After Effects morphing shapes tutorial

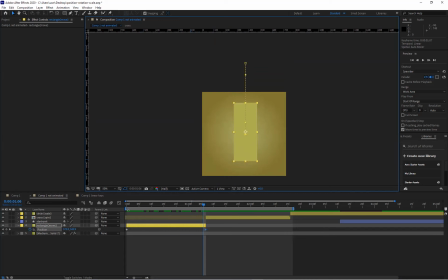4:04 So I've got an animation, it's coming in, and we're cutting to the rectangle, but it's not going to be a very credible animation. So the reason why is because we haven't done anything to control the pace of the motion.
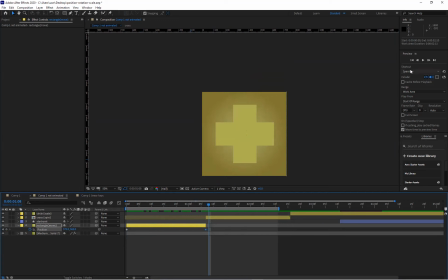4:24 So when you're working with animation, it's a good idea to set the work area to the part of the timeline that you're working with only. Then if you go up to your preview, just specify that your
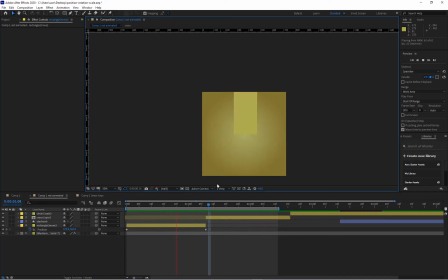4:40 range is the work area and that you're playing from the start of the range. That way, when I press the space bar, it's going to go over and over and over my work area again, and I'll see how effective it is.
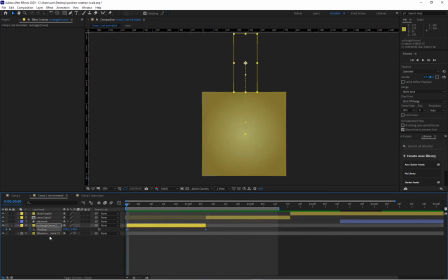4:54 So the we want a sense of acceleration as this comes towards the ground. We want a sense that's like a hammer hit with a real thunk. So we're going to select the keyframes for the position. I'm going to press F9 just to turn them to easy ease keyframes. I'm going to go into my graph editor. Let's resize some of our panels.
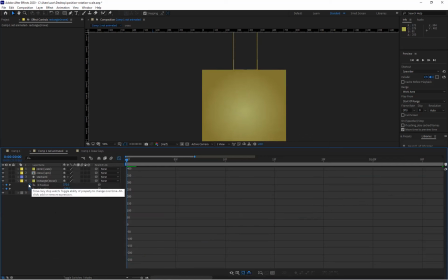5:20 I'm going to click on my zoom extents on the graph editor, and we've got our two positions there. Oh, I meant to separate out the dimensions, so let's do that now. Separate dimensions, and I'm going to turn off, I don't need any animation on the X,
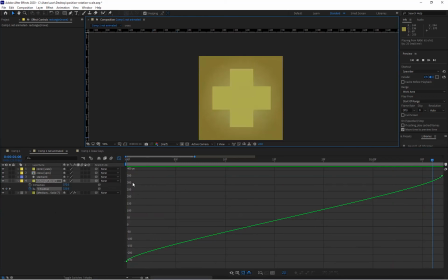5:37 just on the Y. So with easy ease, I'll get slow out, even speed, and then slow in. Something like that, which isn't, it's better than what we had, but it's not what I want. I want it to hit in with a bang. So this keyframe in particular, the end one, needs to be something more like that. So the more vertical that slope, the faster it's going to hit the ground. So now I'm getting much more of a hammer hit, and I can exaggerate that effect by doing something like that. If I bring this keyframe down too flat, it's going to be too slow out. So let's do something about that. So I'm getting that sense of a whack, and with that whack, suddenly the transition from the rectangle into the cross is becoming more believable, because the impact of the whack is like a cause that makes us expect an effect, and the effect in this case is the shape change. So next thing we want to do is start rotating the cross. So if we go to the first frame of the cross, I'm going to press R for rotation, and I'm going to keyframe it. I'm going to go to the last frame of the cross, press R for rotation, and press 180. So I'm going to do a 180-degree rotation on that. So let's look what that looks like. So I'm just going to, my work area, overlap the two. So it's credible enough. We get that sense of impact causing the rotation,
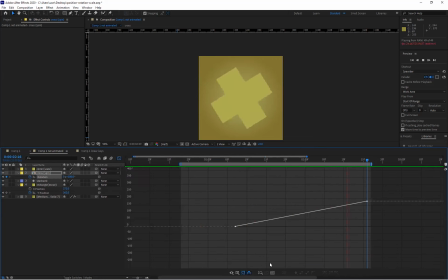7:31 but the problem is there is no sense of it having an explosive effect when it hits and then slowing down. So again, we collect those two rotation keyframes, go into the graph editor. We are going to select the two of them together like that, press F9.
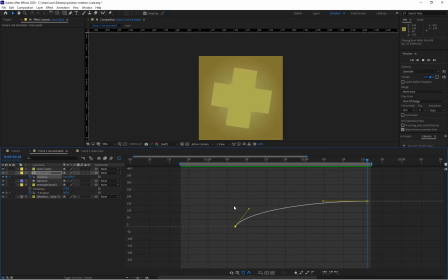7:50 Now we've got an ease in and ease out. What I want to do is have it more explosive at the start and then gradually slow down. So again, I want it to be more vertical, to be more explosive. And that's much better.
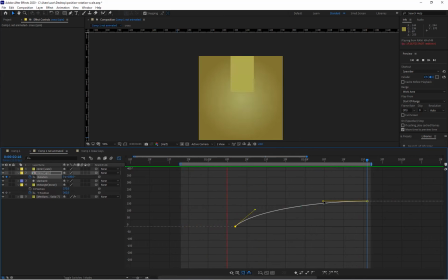8:07 It's giving a sense of a and slowing down. I want it not to be quite as slow out though.
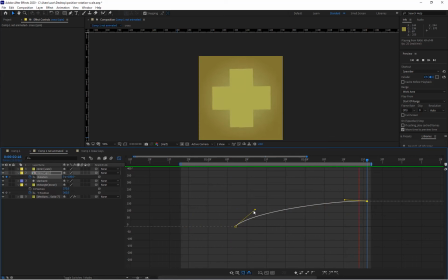8:16 So by just tweaking these curves a little bit, I'm getting, that really feels now that it's being caused by the effect of the gravity falling on the initial hammer blow.
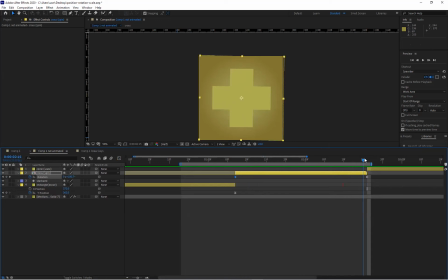8:35 So next thing we want to do is pass the rotation of the cross onto the circle. Now, to help with the illusion of switching from the cross to the circle,
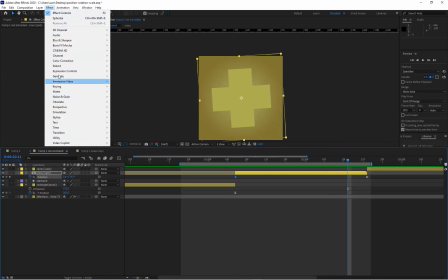8:52 I'm going to put an effect called spherize on the cross. So if I go to my effects window, it's in under distort, effects, distort, spherize. And I'm going to just keyframe maybe about 5 frames before its completion. Keyframe the radius, I'm going to drag it to just before it starts to spherize, just there. That's my starting point, 136. And then on the final frame, just before the circle, we can drag this to just a hint that it's about to achieve that circular format. So we're going in like that, and the spherize is going to allow us make the jump into the circle like that. Just want to check my alignment there between the circle and the square because or this cross because they don't seem to be lining up. So I'm going to show my guides once more. I want to go to the circle that's lined up, and that one is a bit bigger than that.
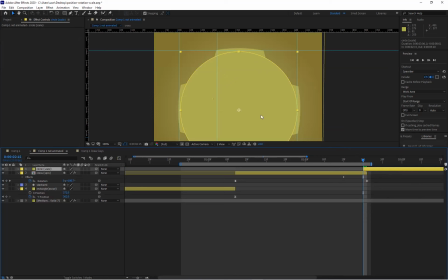10:16 So let's take the circle then and make it slightly bigger. What I'm just going to do is temporarily overlap the circle here like that.
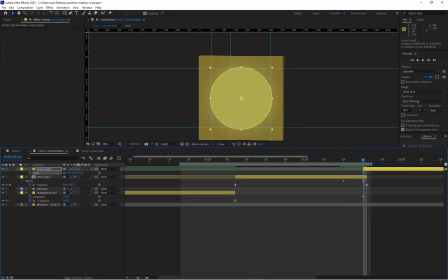10:26 So I'm just taking the circle a frame forward, and I can press S for scale and drag it up to the roughly the outer bounds of the sphere. Okay, so now we're getting, that's a much more credible transition. So we're going from that into that. So with the circle, we're going to do a scale animation, keyframe the scale, and we're going to go to the end of the piece then. And we want the circle to have scaled down to 0 at that point. So we're going to set the scale to 0. Hang on, let's go back to the start.
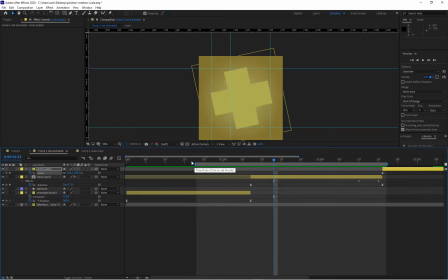11:14 Now we've keyframed the start, so let's keyframe it to 0. And we do something like that. So we've got our circle.
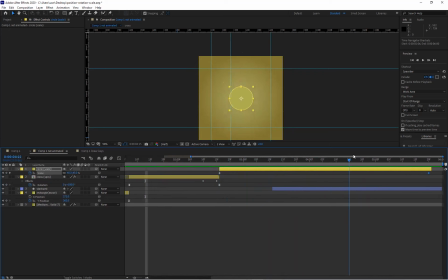11:35 And again, because of the spherize, we've got quite a credible transition from the cross to the circle. But it's a bit of a flat, again, it's a linear animation.
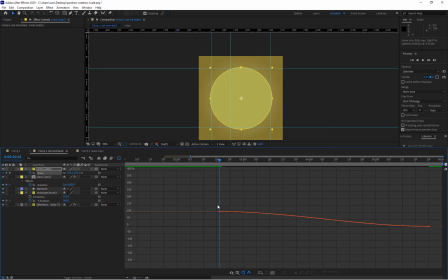11:49 So what we're going to do with the circle is I'm going to take the 2 scale keyframes, going into the graph editor. I'm going to just make sure they're both selected, press F9 for easy ease. So what I want to do with this is I want a bit of anticipation and follow through on the circle.
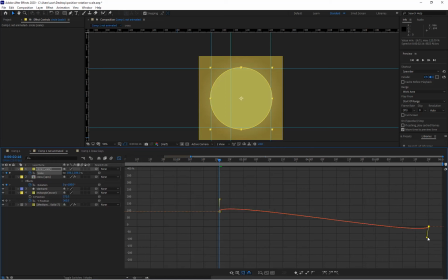12:08 So it's going to start, instead of by starting to decrease in scale, it's going to start by increasing in scale, almost like it's going to prepare itself for the coming action. And then when it comes to the end, we want it to do the opposite. We want it to overshoot.